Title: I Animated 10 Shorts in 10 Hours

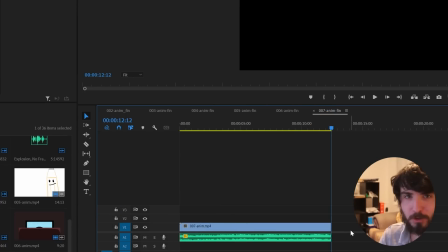746s
Decent concept and execution, so cool. Generator word, hunting.
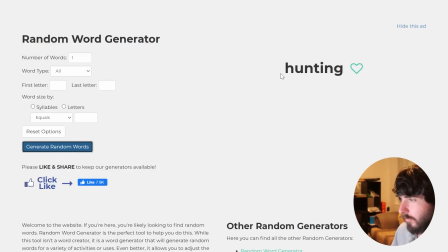751s
It can be difficult to animate, but very clear conceptually.
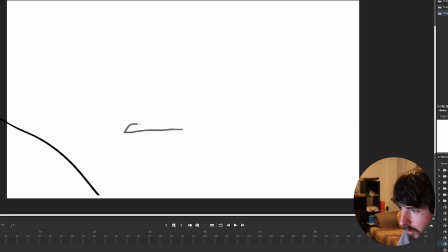756s
I think we do take it quite literally, but whatever's being hunted is like hidden the whole time, behind these bushes or something.
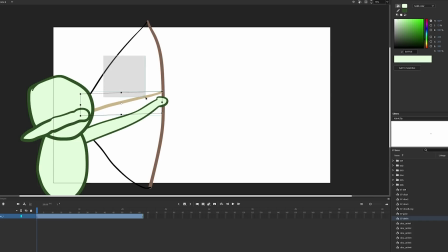763s
So I first drew this green guy holding a bow and arrow, ready to shoot.
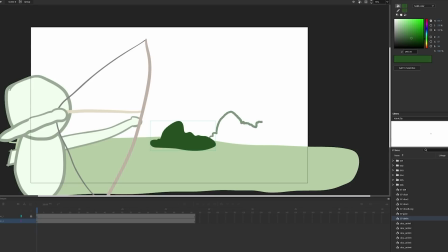767s
Then I made all the background elements, including some grass, bushes, and trees, with some more land and trees further back.
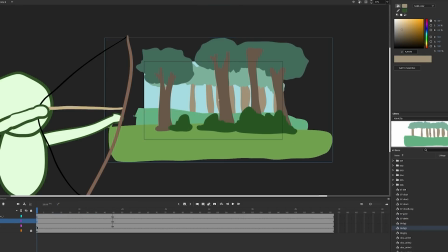774s
The first shot is a camera zoom with a 3-layer parallax. Might as well do something cool like that.
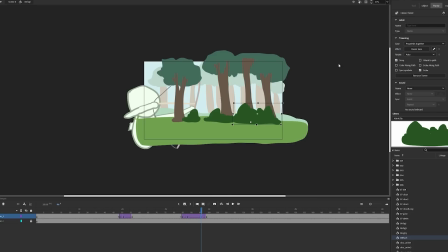780s
Next I made one of the bushes shake a couple times, implying some sort of creature behind it.
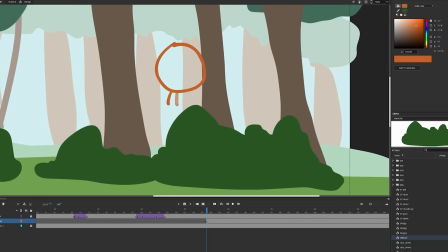785s
Out jumps this cute orange thing. There's not much of a plot twist here, so I don't mind spoiling the whole short.
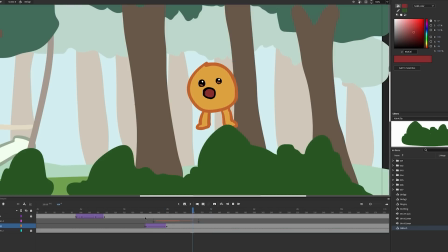790s
He says hello, then basically gets immediately arrowed in the face. No gore, just a really dumb and kinda dark turn of events.
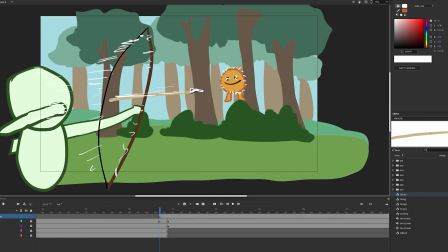797s
I tried to make a couple impact frames on the release of the bow and the hit, but something about it just wasn't working.
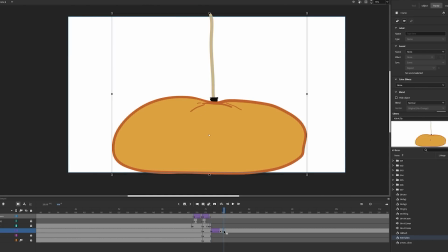802s
So I let go of that, did the final side shot, and moved on to sound. There were a few things to tackle.
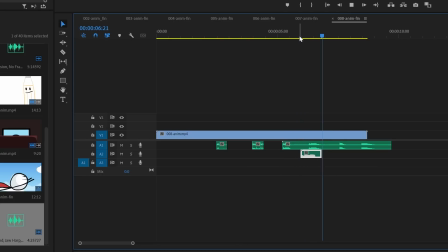808s
Ambient noise, rustling, the arrow. I also recorded myself saying hello.
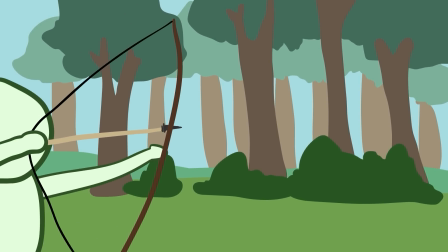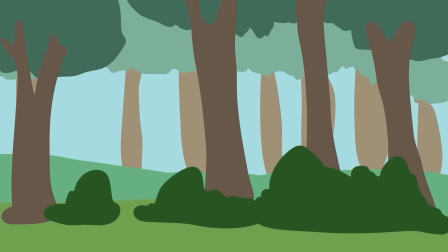822s
That was okay.
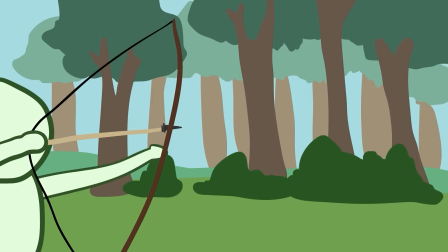823s
In an ideal world, I would have had more of a build-up, better artwork, made the arrow shot more dramatic, but not bad for something just thrown together.
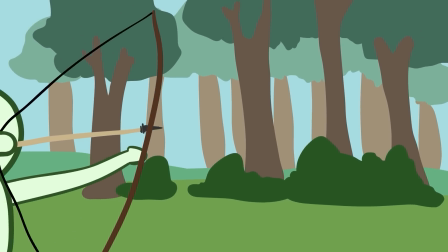831s
Now for the penultimate animated short.
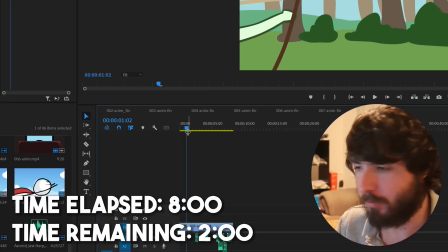836s
I was contemplating having a dinner break at this point, but 6:30, I have exactly 2 hours left.
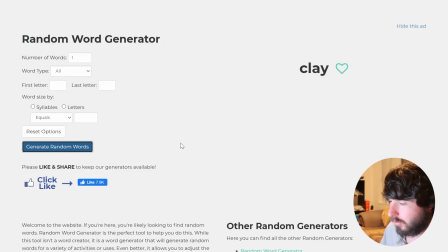842s
I think I should keep going. So new random word is clay. Alright then, don't know what to do with that.
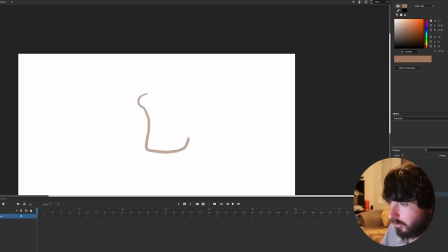850s
I guess you could do like clay pots. That's not what that was. Oh well, I'll think of something. I took the clay pot idea and formulated a plan. It's set in a museum, probably, but the background is simplistic enough that it can be anywhere.
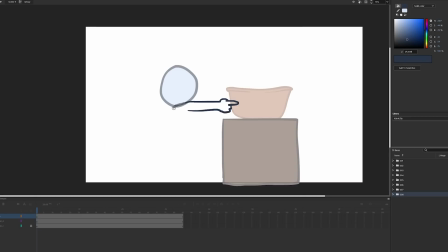864s
So this clay pot is on display and it'll have a sign saying do not touch. This guy of course touches it.
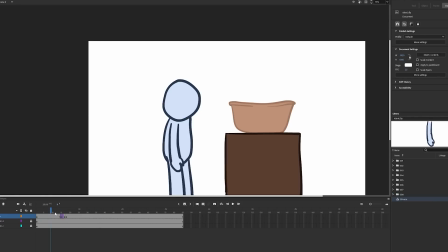870s
I did a little bit of motion tweening on the arm and switched from a normal palm to the index finger pointing out. Touching it is a huge mistake. I can't really save anything for the reveal, so what happens is he basically turns into a pile of clay.
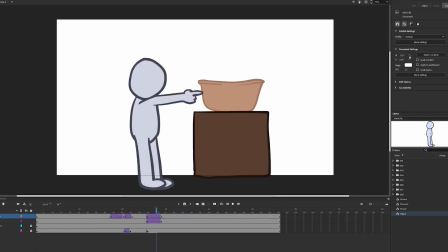882s
I tweened the colors more brown while leaning back, then drew the final position of the clay pile.
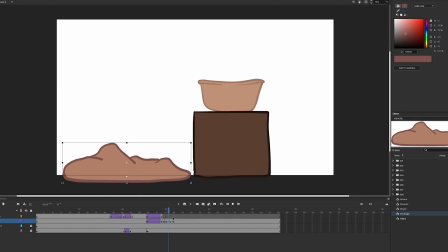887s
I had one in between frame for a fast fall. Also a bit of squash and stretch after landing. Now to put a sign on the display and a basic background.
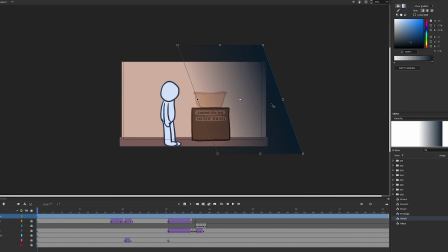895s
I added some dark blue shadows for atmosphere and to sort of shine a light on the object.
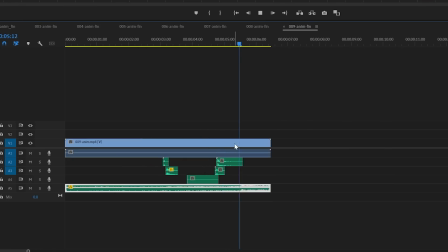900s
I had some sound work to do and it was complete.
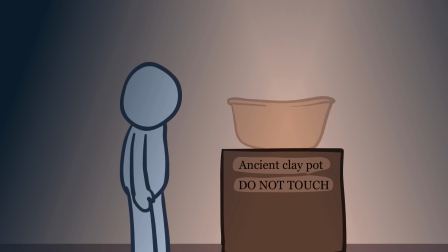Well, that was fun. It's kind of dramatic in a goofy way. A very simple and straightforward, contained thing.
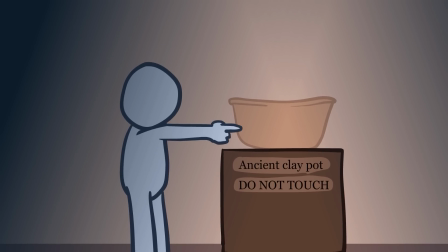917s
I think the transformation worked out quite well. Not a lot to it, but pretty solid. And now we only have one left. That is number 9 done. Well, we've only got one left, so I'm gonna generate a word and get this done.
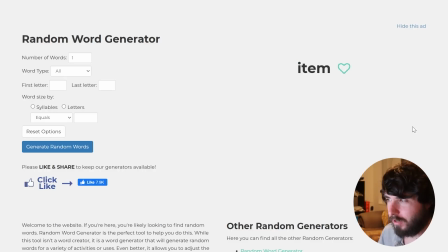935s
Okay, it glitched, but it says item. It's almost too broad. I feel like I should get something more specific because this is too easy.
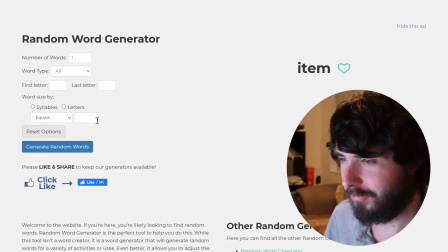944s
I'm gonna do a new one. Not restrictive enough. Okay. Lace.
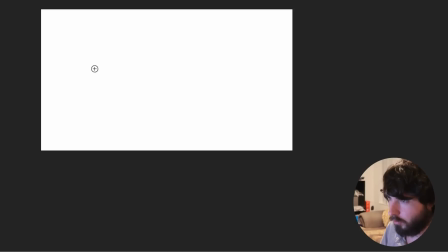949s
That's quite specific. Let's get to work. So, lace could refer to a shoelace, of course. There are other uses for the word, so I don't know if we'll necessarily do that.
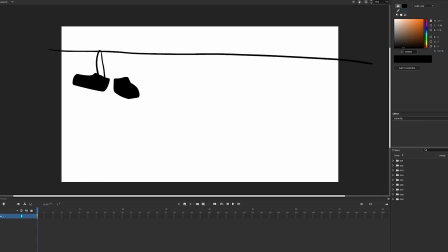961s
I did indeed base it around shoelaces. I'm gonna have a few pairs of shoes hanging from a power line.
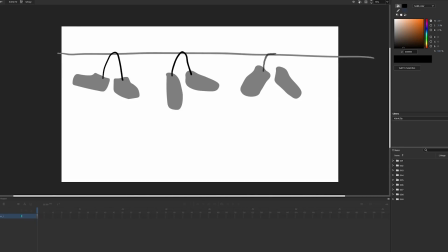966s
To make things easier, I drew them as silhouettes against a sunset sky. Then I fleshed out the background with some city buildings and clouds.
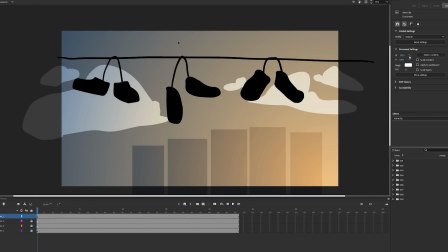974s
This middle pair of shoes are going to break off. So first the laces stretch out.
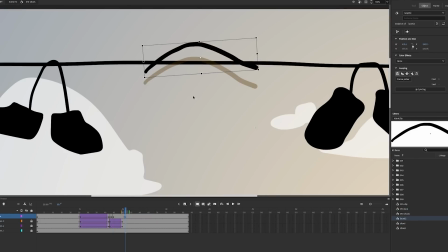979s
Then the shoes fall while the lace snaps back up. We cut to a close-up of the road below.
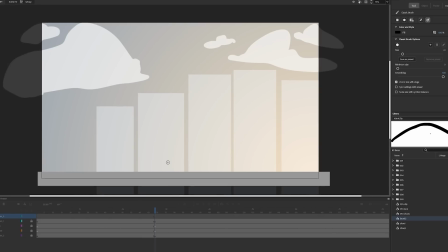984s
The background stays the same, just slightly moved up.
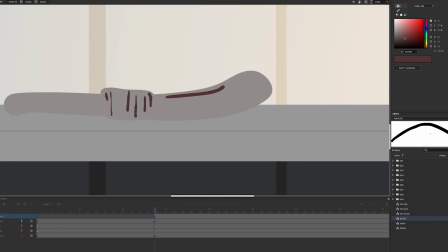986s
I drew this worm almost as a silhouette, but it's just really dark and you can see some of the shine. It's wriggling forward, which I just did as a tween with no secondary animation.